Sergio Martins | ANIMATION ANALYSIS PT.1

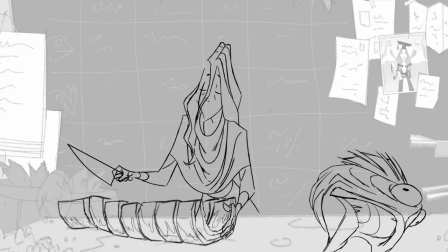Hey guys!
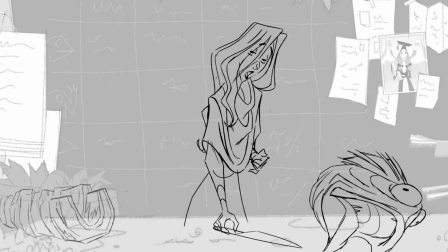I'd like to talk a little bit about one of the shots I animated for Klaus and show you what was my thought process and some of the techniques behind it.
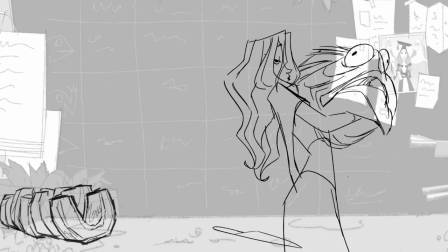This is the shot that we're going to be looking at today.
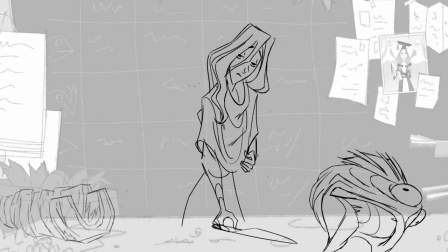So before going into more technical details, I'd like to talk a little bit about the first step I go through when I'm animating a shot.
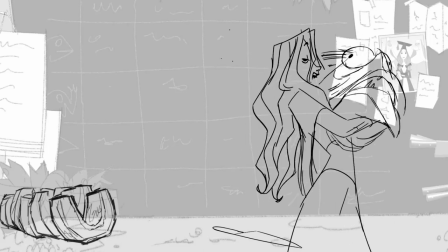The first thing that I have to focus on are the storytelling keyframes.
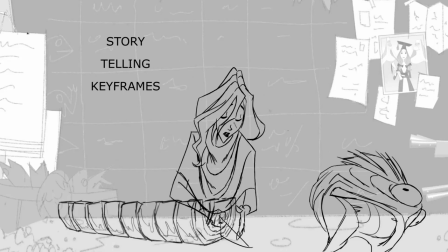Storytelling keyframes, more than being technical keyframes, are the drawings that tell the story of a shot.
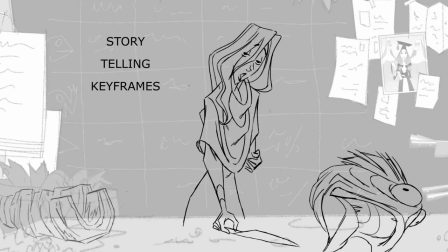These drawings are the essential part to communicate the intention of a shot.
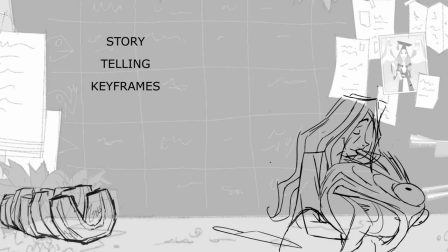In this specific shot we're gonna take a look at today, these are the drawings that I used.
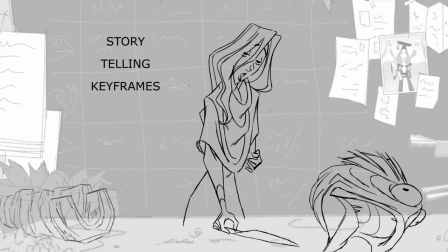So usually when starting a shot I pick one pose where I will build the whole shot around.
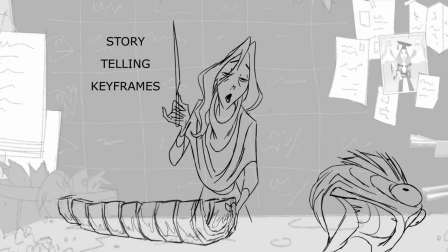In this case I picked this keyframe because it is the first time in this shot that Alva looks up to Jasper and I really wanted this moment to tell who Alva is and how is her relationship with Jasper. So before I start to make the first drawing I want to make sure I know who
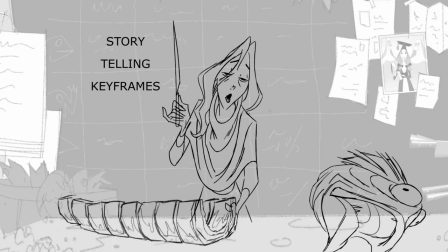the character is and how she is feeling emotionally so in this specific shot Alva is going through a tough moment in her life she feels frustrated and tired and she acts towards Jasper in a very dismissive abrasive and sarcastic way she should also show good skills as
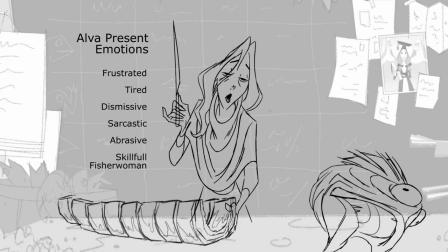a fisherwoman to show that she has been doing this for a while but we should also consider her background story where is she from so Alva used to be a teacher and I like to think she came from a middle upper class where she never really had to work a heavy labor job and therefore
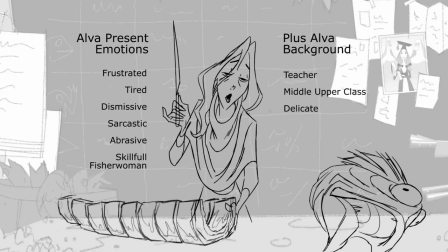she would still have very delicate gestures so when you see a pose like this it's not just a random drawing hopefully we can encapsulate all of these elements we know about the character in this one storytelling key.
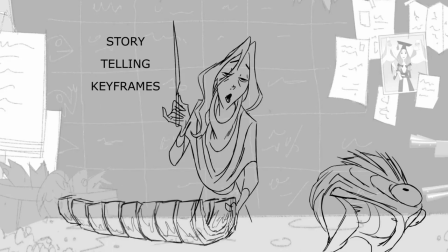Personally I think doing this homework before starting to draw is the best way to make sure the character isn't going to
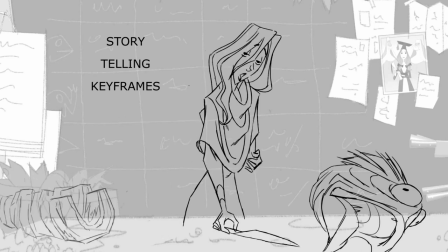act in a flat way and instead will be a layered character with nuances and different ingredients.
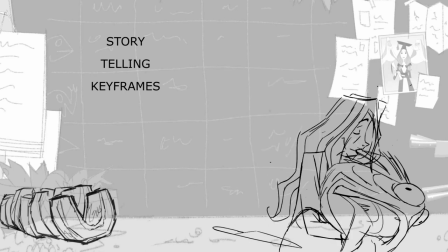Let's take a look at the shot again and this time notice all the different aspects coming together through the performance.
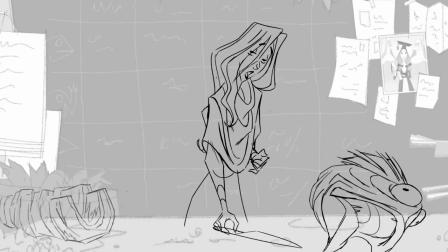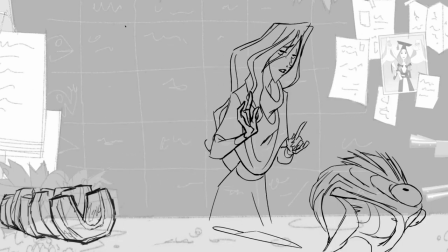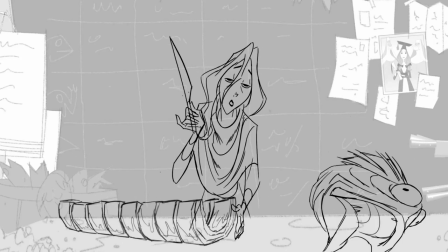Hopefully it is communicating to the audience who and where the character is at the moment,
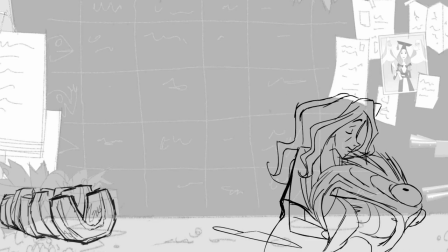besides of course telling the main story points of the shot. On a more technical side, I always keep in mind clarity.
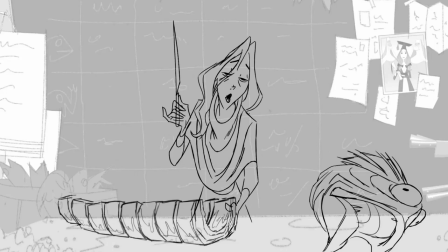I try to make sure the pose reads instantly. one of the tools we can use to help with clarity is of course silhouette the pose and the action
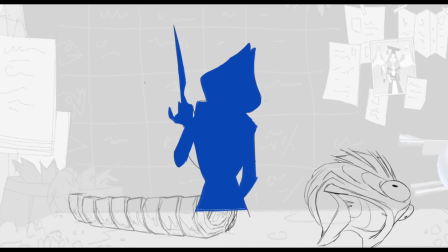should always read as much as possible in silhouette so when I was drawing this pose I was trying to make sure the silhouette was reading very clearly as you can see the knife shape is very clear as well as the pinky finger and because it's a frontal drawing
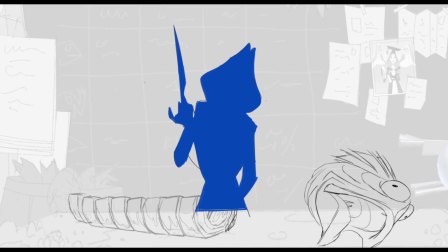I tried to make sure the division between hair and shoulders was as clear as possible even if I slightly change the shape of the hair from the model sheet. Also I tried to make sure the elbows and arms were clear in silhouette as well as
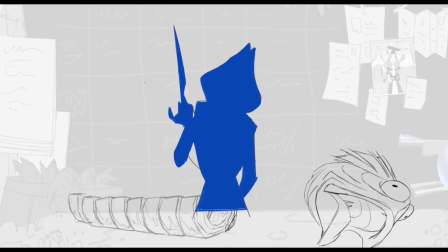I tried to inform the hips position with some negative space between the arms and the hips.
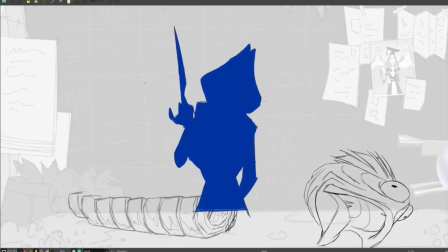So let's press play and take a look at the silhouette on a few keyframes in a row. Notice how these elements are still present in all these main keyframes. Also because it moves so fast I paid special attention to the tip of the knife and make sure that it always reads very clearly.